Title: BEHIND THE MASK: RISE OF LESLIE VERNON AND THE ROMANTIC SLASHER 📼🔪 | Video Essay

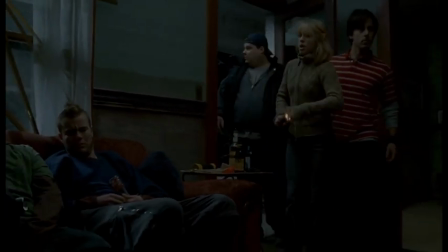[20:18]
There's much academic debate surrounding the ethics of this very idea, particularly with the sticky conversation around cinema verite or truthful cinema.
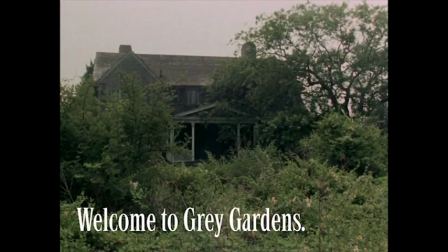[20:25]
How far can cinema be truthful when it's only from one perspective?
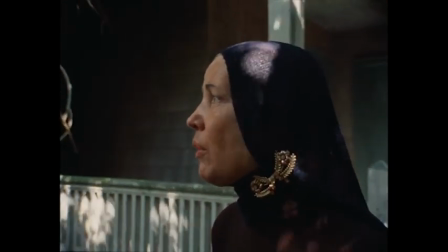[20:29]
But even the most avid documentary defender would have to concede that documentaries are inherently authored.
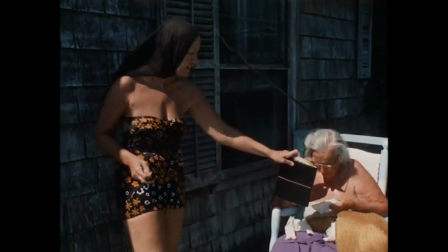[20:34]
Even the act of editing documentary footage is a sense of shaping a story. Like I'm doing right now. And if I were to criticise Taylor as a documentarian, I would say that she definitely has a sympathetic bias towards her text, much like I do.
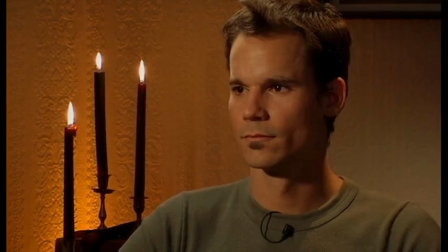[20:50]
So let's talk about Leslie. Leslie Vernon is the film's titular slasher, living in a world where slasher villains are real people with very real body counts.
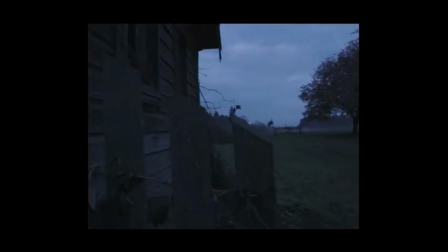[20:59]
He claims to be a boy from a local urban legend who killed his family before being killed by the townsfolk, exacting his revenge on the very grounds where he killed before.
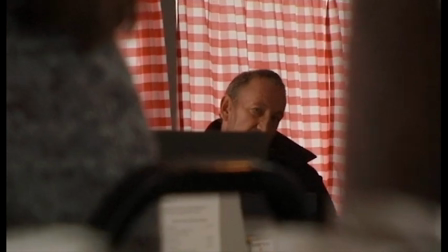[21:08]
However, when a psychiatrist, Doc Halloran, interrupts Taylor and her crew,
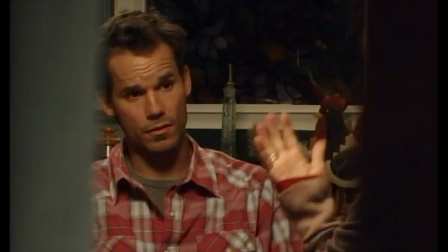[21:12]
it is revealed that Leslie is in fact an ordinary man named Leslie Mancuso, whom Halloran treated in Reno, Nevada.
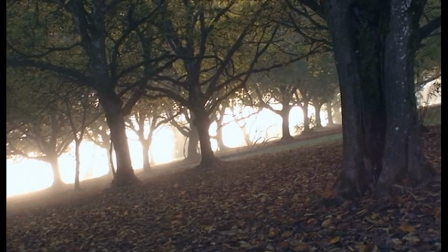[21:18]
Once again, reiterating that the entire film is about authorship and thusly perhaps calling into question the entire slasher genre.
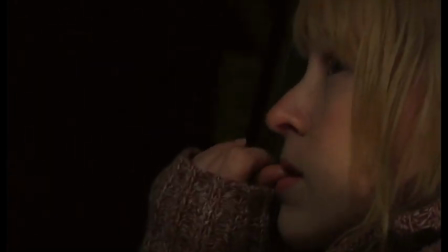[21:24]
As we learn more about Leslie through the film, we experience the same struggle that Taylor has. She is torn between how to perceive Vernon.
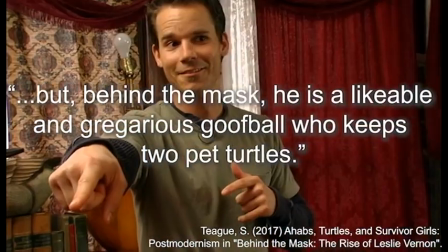[21:31]
With the mask, he is a monster. But behind the mask, he is a likeable and gregarious goofball who keeps two pet turtles.
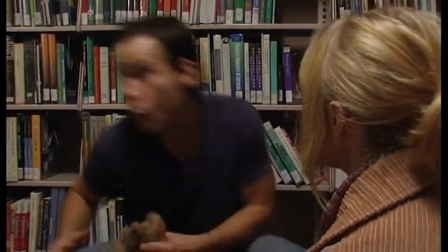[21:37]
It also certainly helps that Leslie is a pretty good looking white guy. the exact sort of man teenage girls in true crime communities get fixated on.
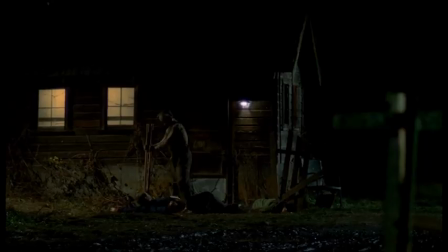[21:45] Oh he's kind of cute. He's a murderer! He's kind of cute.
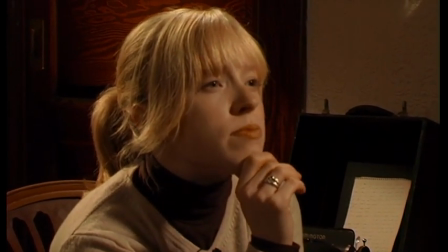[21:50]
Taylor's professional and personal fascination with Vernon drives the more anonymous and silent gaze of her camera.
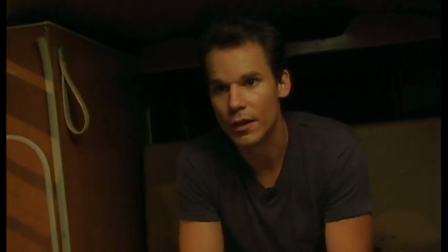[21:56]
And when Taylor is in control of her lens, its focus is on a handsome young man rather than a vulnerable woman. Now am I saying that behind the mask inverts the male gaze, a deeply contested phrase popularised by Laura Mulvey to discuss the ways in which cinema itself is framed through a male lens that we often view slasher movies from under the presumption of predominantly male audience? No. But I'm not saying it doesn't not invert it.
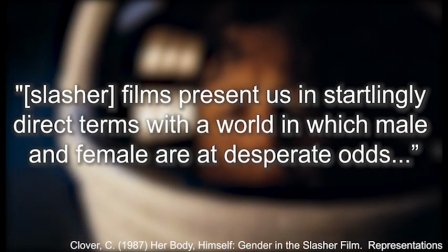[22:22]
As earlier cited, Carol J Clover additionally argues that slasher films present us in startlingly direct terms with a world in which male and female are at desperate odds,
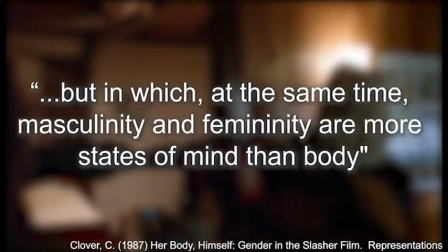[22:30]
but in which, at the same time, masculinity and femininity are more states of mind than body. meaning that male slashers
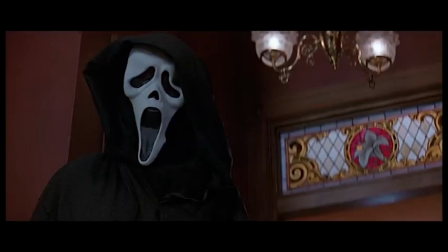[22:37]
can often be viewed as just as androgynous as their female survivors and vice versa.
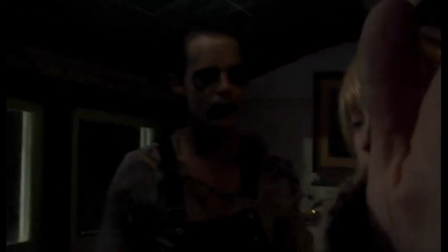[22:41]
In regards to Behind the Mask though, I would argue that Leslie is framed as particularly androgynous, perhaps even more so than Taylor is.
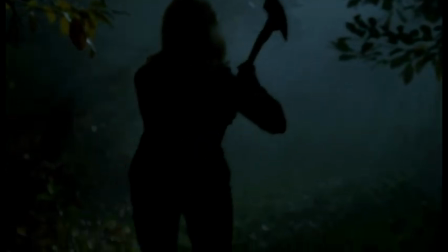[22:48]
Taylor never diminishes her femaleness, nor particularly masculinises herself in her final fight against her aggressor,
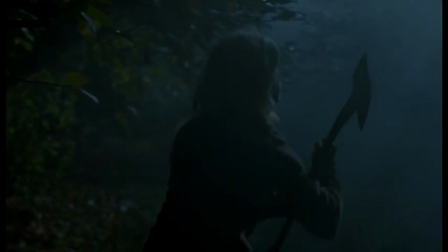[22:54]
which Clover argues is commonplace for the survival girls before her and is also something that Leslie comments on.
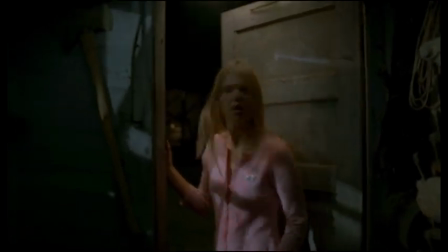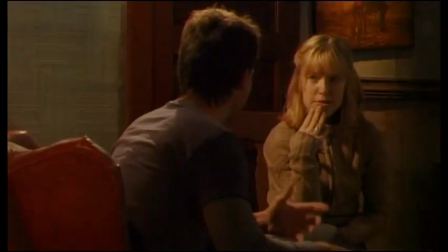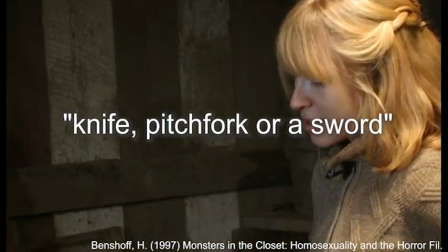[23:11]
Taylor doesn't arm herself with a knife, pitchfork or a sword, the generic phallic metaphors of the slasher genre,
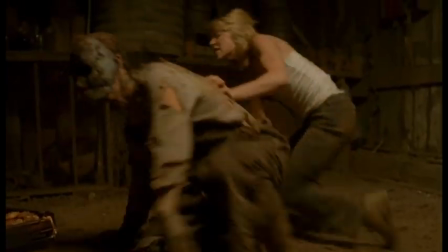[23:17]
but instead kills Leslie with an apple press, weaponising a symbol of fertility and original sin in Christian dogma and reclaiming it.
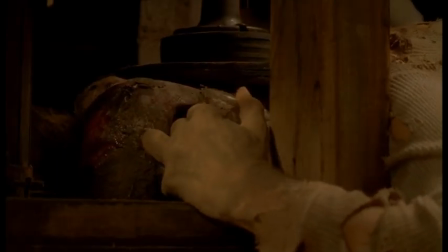[23:24]
Furthermore, the crushing of Leslie's head, concealed by his mask until the last moment,
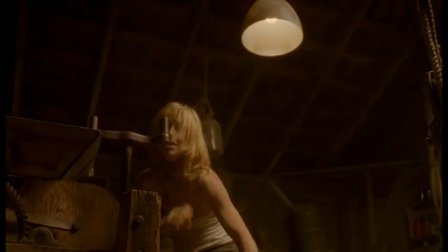[23:28]
could be compared to birthing pains as Taylor gives birth to a reborn Leslie who survives his killing and is resurrected as the notorious slasher he dreamed of being. Because yonic metaphors can be just as important as phallic ones. I'd say that Freud is rolling in his grave but he was cremated.
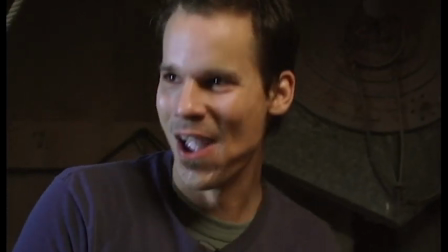[23:45]
Leslie however is quite androgynous if we look at him through the lens of implicit binaries.
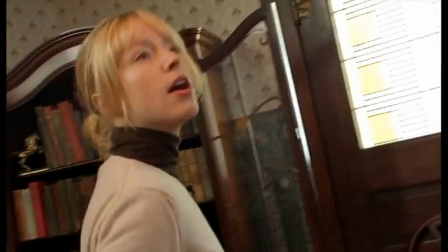[23:50]
For example he's well read and has a clear interest in philosophy and literary theory.
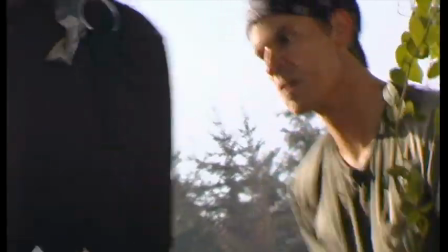[23:55]
He's quite lean and slender despite a particularly sweaty workout sesh,
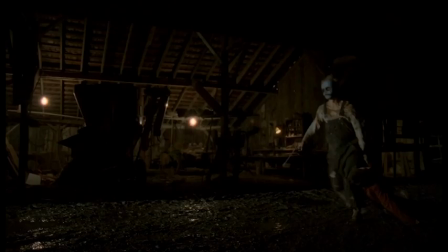[24:00]
to the degree that the slasher lens attempts to compensate for that, giving him a more bulked appearance to seem more threatening and strong.
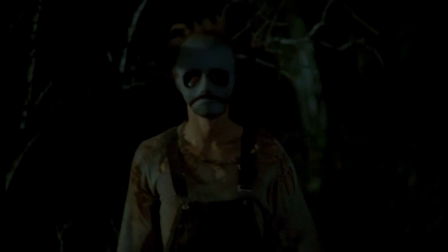[24:07]
And while typically a slasher villain may have a more masculine name, e.g.
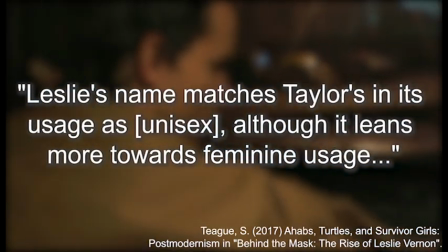[24:11]
Jason Voorhees or Michael Myers, Leslie's name matches Taylor's in its usage as unisex, although it leans more towards feminine usage from a western perspective.
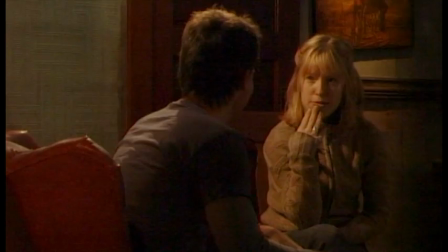[24:19]
Additionally, Leslie is pretty talkative, with his voice being the more predominant one throughout the movie.